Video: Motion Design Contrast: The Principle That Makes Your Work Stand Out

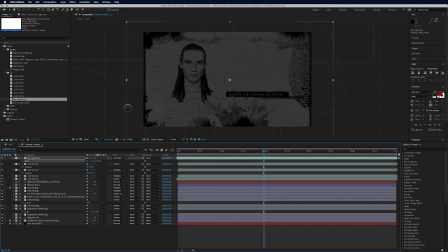1740s
That's really nice, but I like the red.
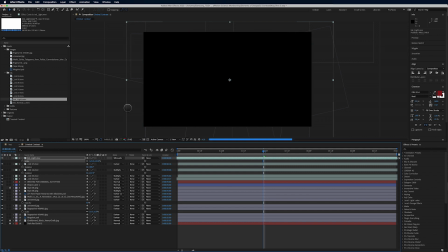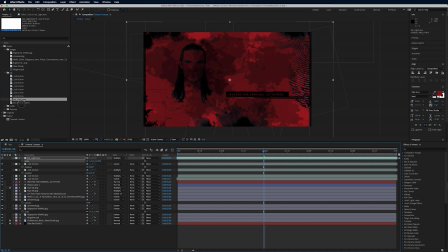1750s
Yeah, that one's not working for me. Let's try this one.
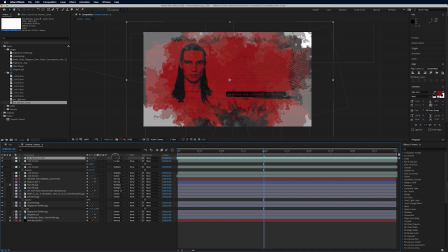1758s
Again, I'm just holding down Shift plus or Shift negative to go forward and back. This is pretty nice right here. How it just gives some added interest up in here, but it's a little bit not enough contrast for me.
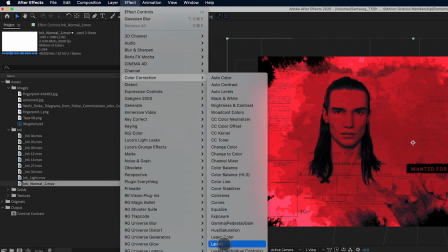1776s
So if I go into Effect, Color Correction, Levels again, play around with this.
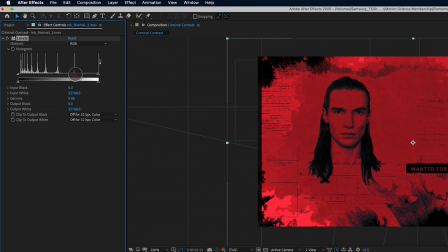1783s
I really want to get rid of these lighter areas here. So just playing with the gray value here.
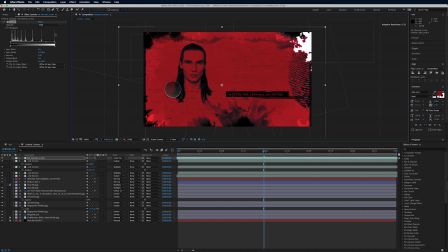This white area really bothers me.
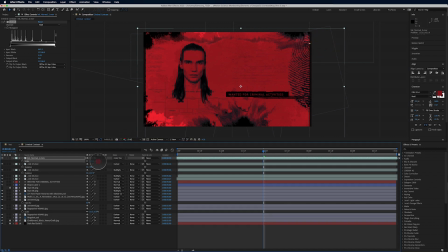1807s
Maybe I'll scale it up a little bit more. Yeah, that's nice. So you can see it gives some visual interest over here because of the blot is revealing this paper.
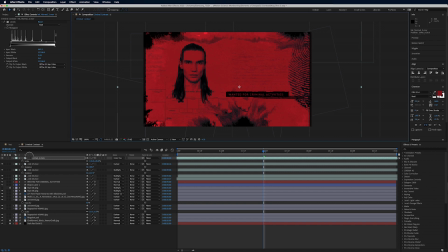1820s
It looks really nice. Looks really nice. I think that's about what I'm going to do for this stage. Essentially, I mean, we've got a really nice layout here. The type could be maybe a little bit closer to his face
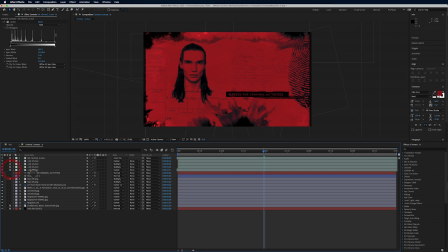1840s
to emphasize that he is wanted. You know, I'm going to have to look at my grid here again. That's not bad. If I undo it and bring it back down here, I actually prefer this a little bit more.
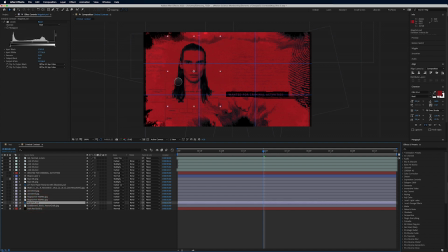1860s
So let's bring this guy, let's bring his mugshot maybe a little bit closer in here. But then I don't like the negative space here, okay? So it's all about balance, right? And you're gonna learn about balance a little bit later on as well.
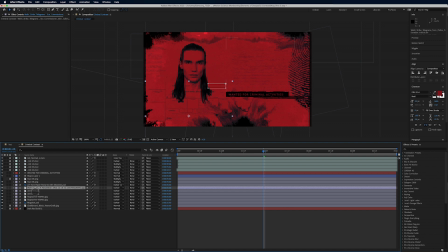1879s
Maybe it's a matter of bringing this guy over in here. Yeah, see, I like that better. So there you go. There is our criminal contrast design.
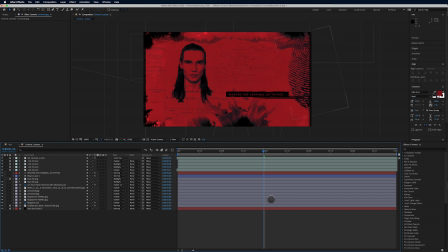1896s
I think in the next video, we're going to look at how to animate this. If we wanted to animate this and bring it on, how would we do that? So we'll do that in the video coming up next.